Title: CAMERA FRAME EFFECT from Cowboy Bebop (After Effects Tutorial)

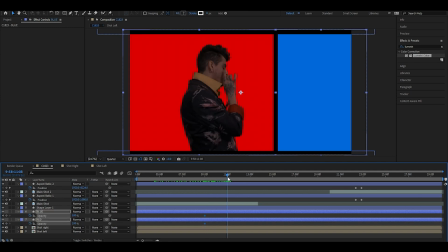495s
So we'll press T and we'll stick a keyframe at 100 and then a keyframe at 0. So that way the colors look like they fade right into the shot. Now what we're going to do is we're going to duplicate our main shot,
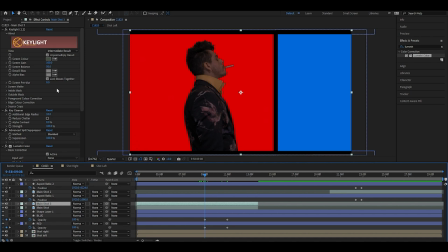513s
and under Lumetri Color, we're actually going to set the exposure all the way down and the blacks all the way down. So that way I get a really nice black silhouette. I'm gonna hit T on my opacity,
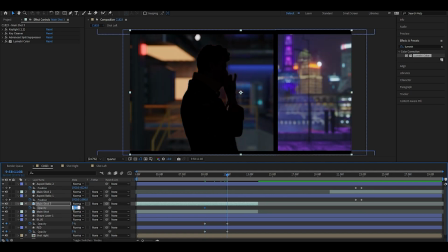526s
give it 100 and then a 0 in the same spot as the opacity fades on my red and blue layers.
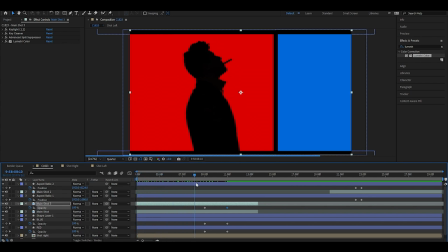533s
So that way the entire layer fades all at the same time. So far that's looking really, really good.
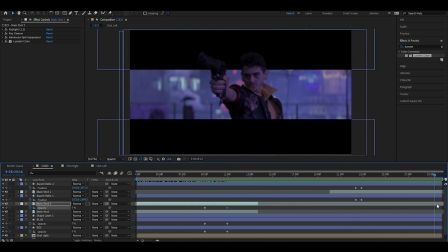542s
But I still don't think it's Cowboy Bebop-y enough. So what I'm gonna do is I'm gonna drop a grain layer over it.
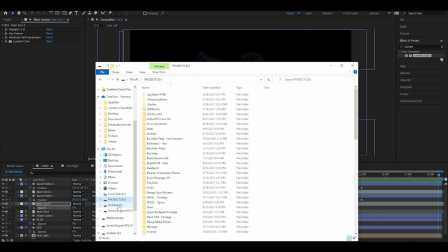548s
I have this sweet 16 millimeter grain that I'm gonna drop right over my footage.
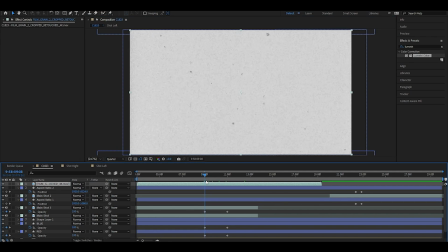557s
There we go. And I'm actually going to do an opacity fade on that in the same spot as my shapes.
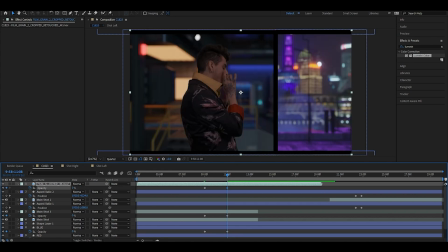564s
Trim it up, and I'm gonna turn that blending mode to multiply.
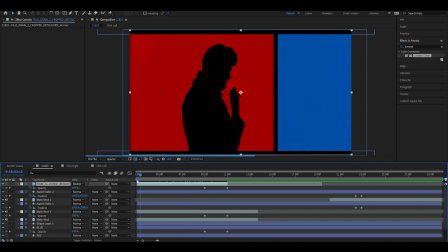569s
So now that really has an old film noir Cowboy Bebop look to it. So last thing I'm gonna do is I'm gonna duplicate my main footage.
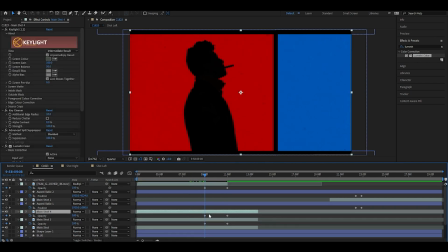577s
So I'm gonna drag to where the shapes and the colors fade out, and I'm gonna give it an opacity of 20. And then I'm actually gonna move that just to the left of my footage to where it creates a shadow.
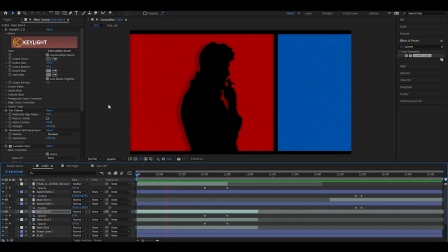592s
And make sure that I fade that opacity just like I did with the shapes and the silhouette. Boom, that looks really good. Now that we've gone through all the work of piecing together our composite, it's time to sit back and enjoy our final render. And real quick before we do, if you enjoyed this video, please consider giving it a like, subscribe to the channel, and leave a comment to help us reach more VFX enthusiasts in the future. Now without any further ado, here is our version of the Cowboy Bebop camera frame effect.